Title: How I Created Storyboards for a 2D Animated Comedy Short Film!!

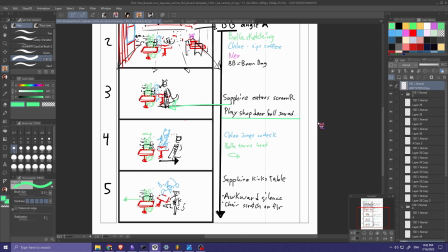[12:28]
Like right here, a character is entering, and so I have a little play shop doorbell sound, a little ding whenever someone enters the store.
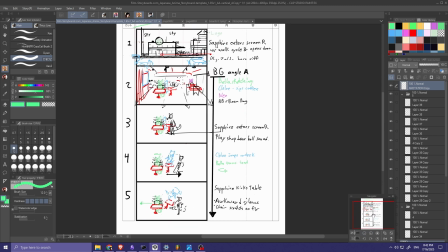[12:36]
I believe that's just about everything that covers the sort of mechanics of this. I have, the number on the left in order. I have some annotations for various things. As well, I have different colors to distinguish different characters, and I have this little thing here,
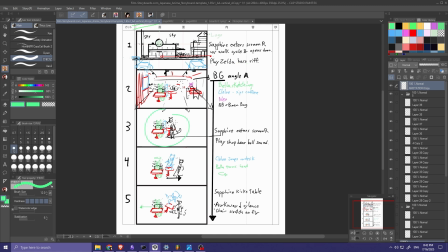[12:55]
which implies that anything that is not explicitly changing is just the previous background repeated. So, with all that, let me walk you through what actually happens, and I think this is decent enough since I am here to explain you the sequence of events.
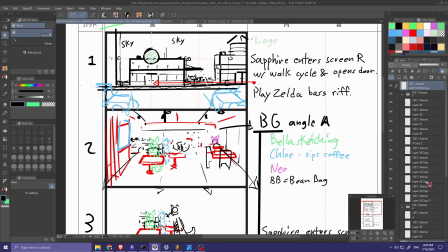[13:13]
So, let's go. All right. Starting from the beginning, we have the establishing shot. This sort of shows the coffee shop that the whole skit takes place in, as well as a few cars and the street. And I have Sapphire, who is one of the main characters. She is walking from screen right to screen left, and she's going to walk into the store.
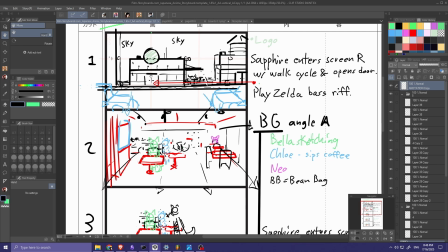[13:33]
And it's important that this sequence takes at least a little bit of time because I have to play a certain riff that sounds like a Zelda theme in order to make it an accurate tribute. What? Did you not expect that? Makes perfect sense. Then we cut to the inside of the coffee shop.
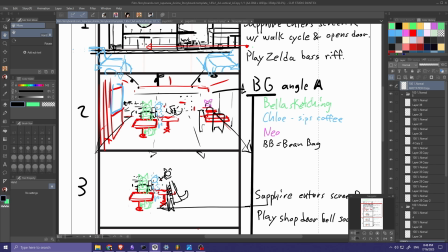[13:51]
There are a few pedestrians who are important. Neo is in the back, the little pink one, and there is Bella who is sketching. We actually have to hold, this is an important part where I can mention, it's very interesting when you start planning these because you realize you have to make sure you have good staging where each action has time to play out,
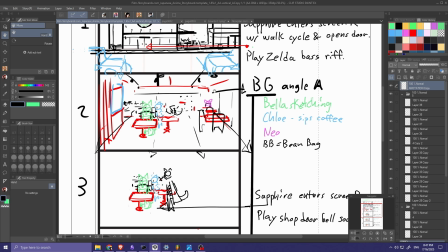[14:10]
because I know, oh yeah, she's sketching right there because I came up with it. But an audience, if you just go bam, bam, bam, if you go too fast, you can lose people. So you got to watch out for that. So we hold here for a minute. Let's just sketching.
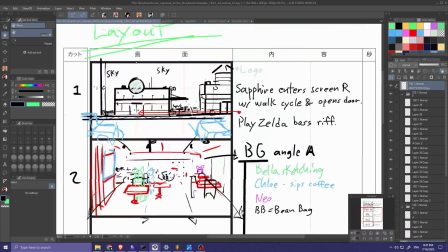[14:23]
And then this character earlier, who again was walking, same character, Sapphire, who was walking screen right to left into the building.
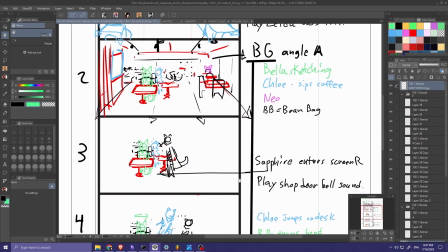[14:31]
Different location. We're now inside. But she continues her right to left journey, which will make it a little bit more familiar and make it a little bit easier to distinguish. Oh yeah, that's the same character that we saw walking earlier.
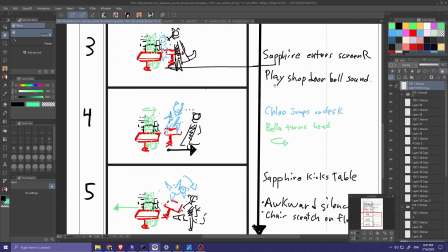[14:47]
She says some shit, and then this other person, Chloe, who was sitting back here,
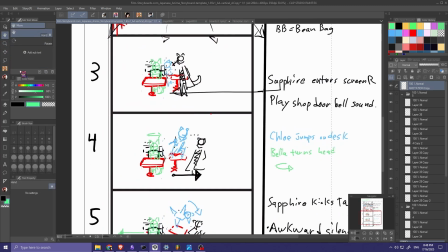[14:56]
is going to just totally jump scare the audience, because what I'm going to do, I'll have an example of this on screen.
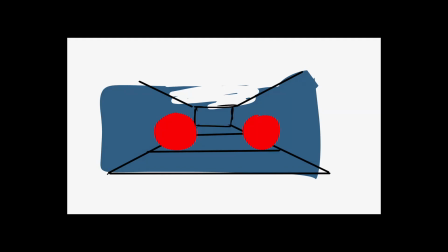[15:02]
The example is a little more extreme, but it illustrates my point. The background characters are going to be a little bit faded, and then they're going to just pop out and then be full color.
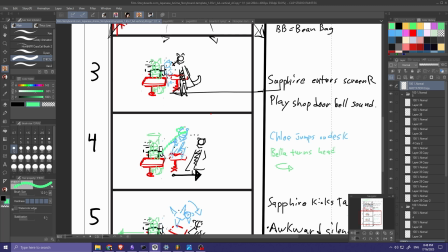[15:13]
So for this scene, she's going to be a little bit faded up here, and then she's just going to be like, bam! She's just going to be equally vibrantly colored as the other two main characters here.
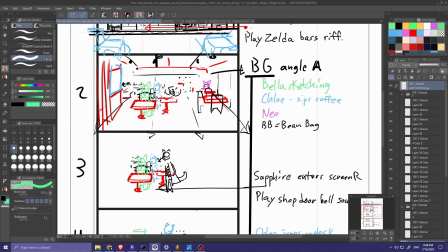[15:23]
And we go from a sort of angle like this, where she's kind of encroaching on this space and talking to the other person,
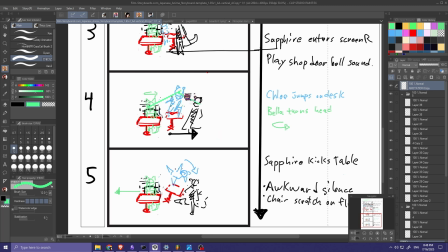[15:30]
to a full-on little triangle, and it's sort of now she's going and encroaching on that space.
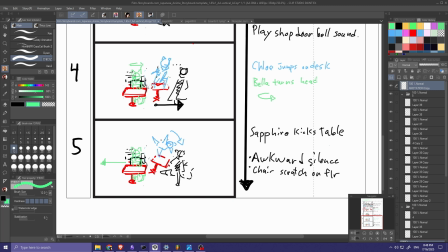[15:39]
She yells some stuff. She's kind of defending the other cat, which is just funny. I don't want to spoil the punchline too much. That's why I'm not saying the exact dialogue. And as a little retaliation, she backs up and then just kicks over the coffee table, which I think is hilarious.
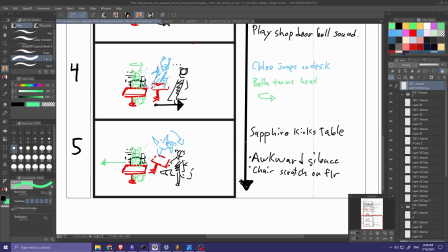[15:56]
And then we have some notations that after Sapphire kicks over the table, there's sort of like an awkward silence.
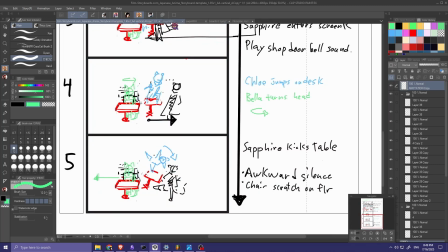[16:04]
And that takes us to the next set of boards.
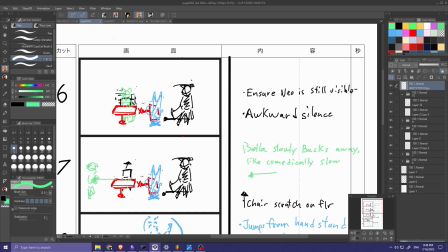[16:09]
And right here, this was actually suggested by a friend.
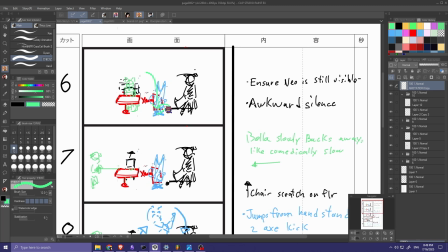[16:14]
After they catch themselves, because she doesn't just fall on her face or anything, she actually catches herself, there is this kind of just moment where everything just hangs and kind of lets you process, wait a minute, that cat just kicked over a coffee table that another cat was standing on.
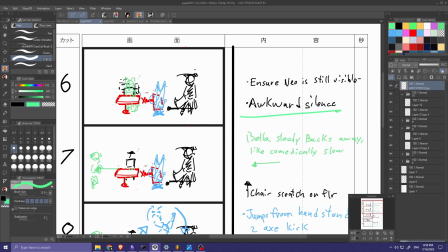[16:29]
What the fuck? There's just this sort of awkward silence. This was actually suggested by a friend, which I'm very appreciative of.
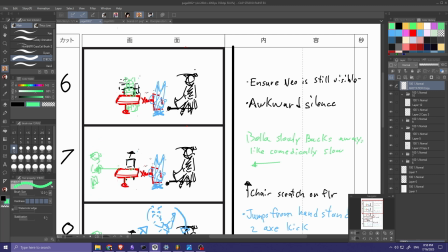[16:35]
Bella, the person who was sketching, kind of gets up really slowly, and you just hear the chair just like just screeching on the floor, just incredibly awkwardly. And then she moves over sort of to the left.
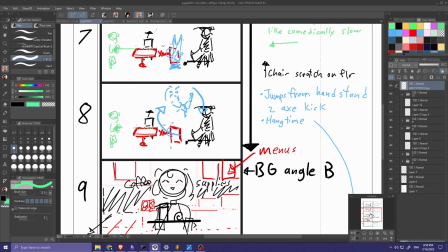[16:50]
After that, we have the other cat. We got the little goober Chloe. She's gonna do a big spin up like this, and then it's just gonna hang, and there's gonna be sort of a delay before the axe kick comes down, and we're gonna cut, and this is angle B,
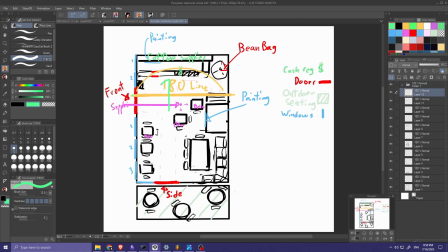[17:07]
which, if you recall, is now on this side, so sort of more by the employees area, the checkout.
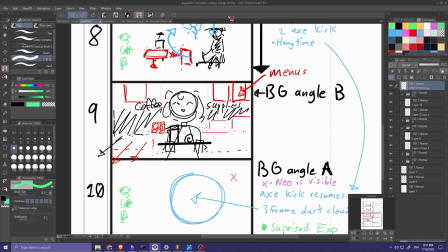[17:14]
We have the barista, who's gonna be like, hey, your order's ready, guys, and it's gonna cut back a little bit chaotic.
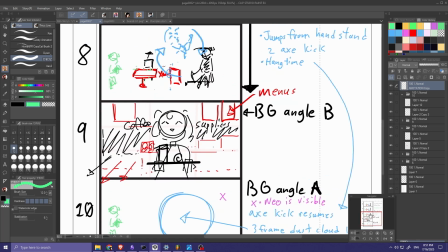[17:21]
We're flipping back between stuff, and so we're gonna have the axe kick hover. It'll be like, hey, we got your order.
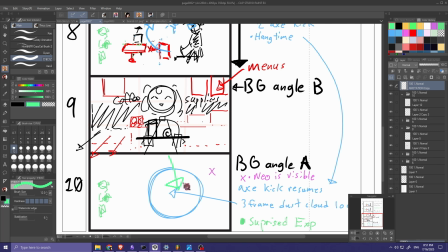[17:27]
And then it's just gonna slam down, and it's gonna turn it into a super budget, just like 3-frame dust cloud loop. You just see like arm, tail, ear, like the very cartoony kind of like cat fight, just like just all over the place.
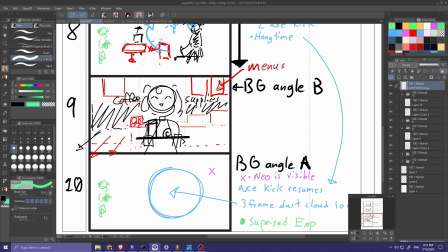[17:42]
And the character drawing, she's gonna look like super surprised, just like, oh god, they actually full sent it.
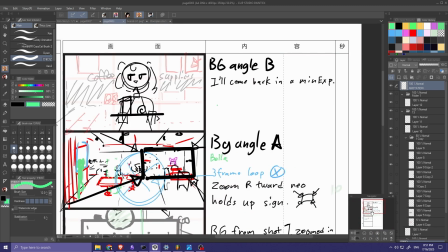[17:48]
After that, we're gonna go back to angle B, back to the sort of the reaction of the employee.
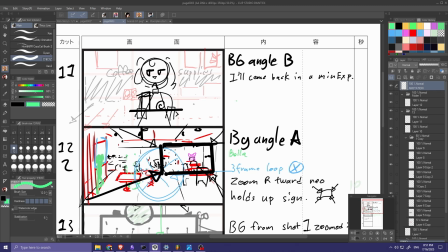[17:55]
Let's be like, yeah, I'll come back in a minute. Yeah, maybe later.
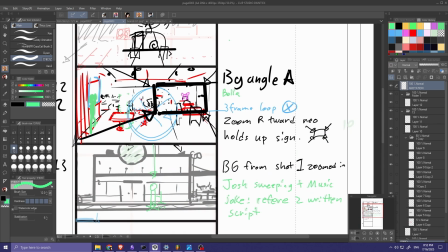[18:01]
Then we flip back to angle A. This is adding up to be quite a bit.
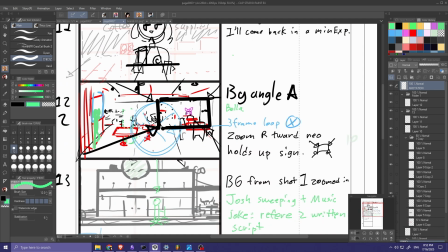[18:06]
We're on cut 12 already. Back to angle A, we are going to actually take the same scene, basically. So the same scene that happened in 10, it's going to be in 12, and I'm just going to zoom in all the way. Remember this, the little pink cat that I told you about? She's important.
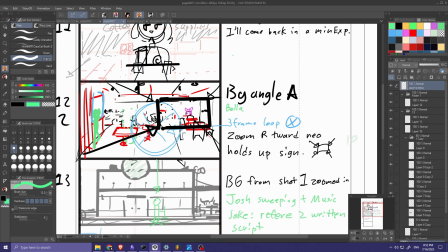[18:25]
So she's going to hold up a sign because it's a joke that it's a reference to another character who I'm pretty sure is mute, so she never talks. But in the Chibi spinoff, she holds up signs, and it's really funny.
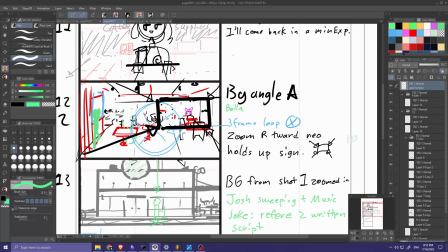[18:40]
So she's just going to hold up a sign and be like, yeah, they won't. It's like, come back in a minute. Nah, they won't.
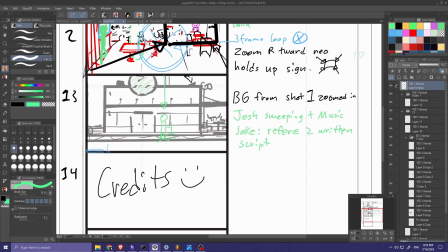[18:47]
Then after that, that's the punchline. And we got just a little fun scene. I got Josh, who is my one of the characters. I just kind of throw him in all the stories. Yeah, even if it's just like a one-off cameo. He's just the multiversal traveler who's everywhere.
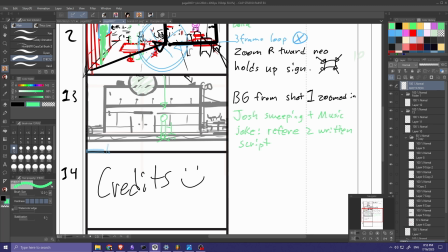[19:04]
He's sweeping the floors, and he's listening to metal music, which is going to be really funny. It's very calm, but he's listening to very driving music. And there's going to be another joke in there, but I won't spoil that.
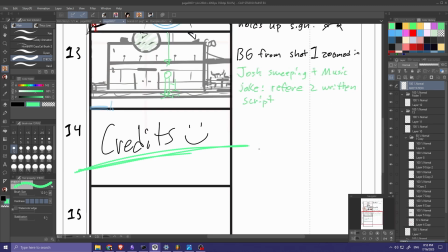[19:14]
And yeah, credits. I might have a little bit of help, who knows? And we're gonna have to thank everybody. We're gonna have to thank them for watching, just like I'm gonna thank you for watching right now. A sweet segue.
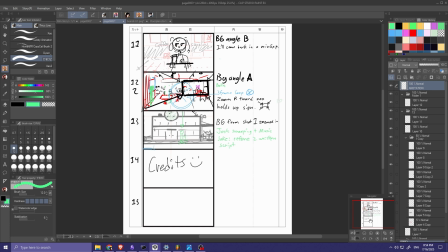[19:27]
But before we close out completely, I do want to inform everybody that this is technically a series. I'm trying to have each part sort of stand on its own. That's why I didn't introduce it as a part 1 at the beginning. Yeah, even if it's just a little bit.
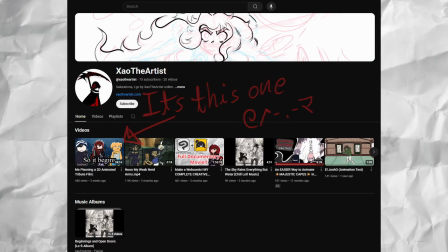[19:41]
But you can watch the previous video if you want a proper introduction, if you're curious about how I came up with the concept, who this film is paying tribute to, why I chose the subject I did. I actually talk about that very extensively, and I have it on my channel. It should be the previous video right before this one.
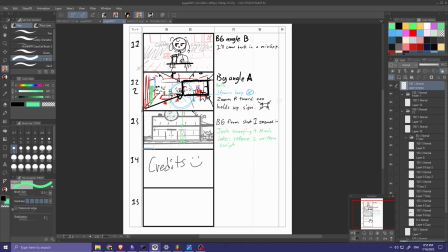[19:59]
So you can go check that out if you would like. Also, if any of this process looks interesting, either this one or the one before it, any of it,
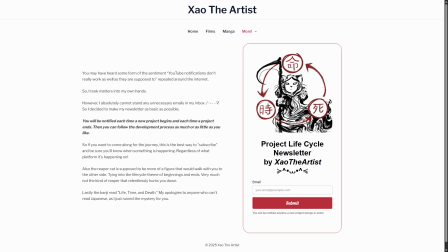[20:07]
you can check out my newsletter on my own personal website where you can sign up and you'll be emailed only when a new project begins or ends, which is the best way to make sure that you'll be the first to know when the film is finished and live on my channel.
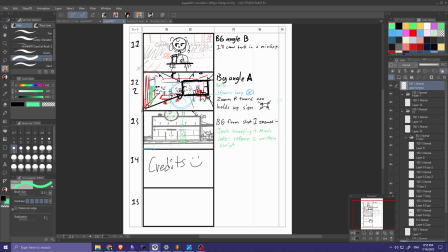[20:23]
That's all I have for you today. See you around.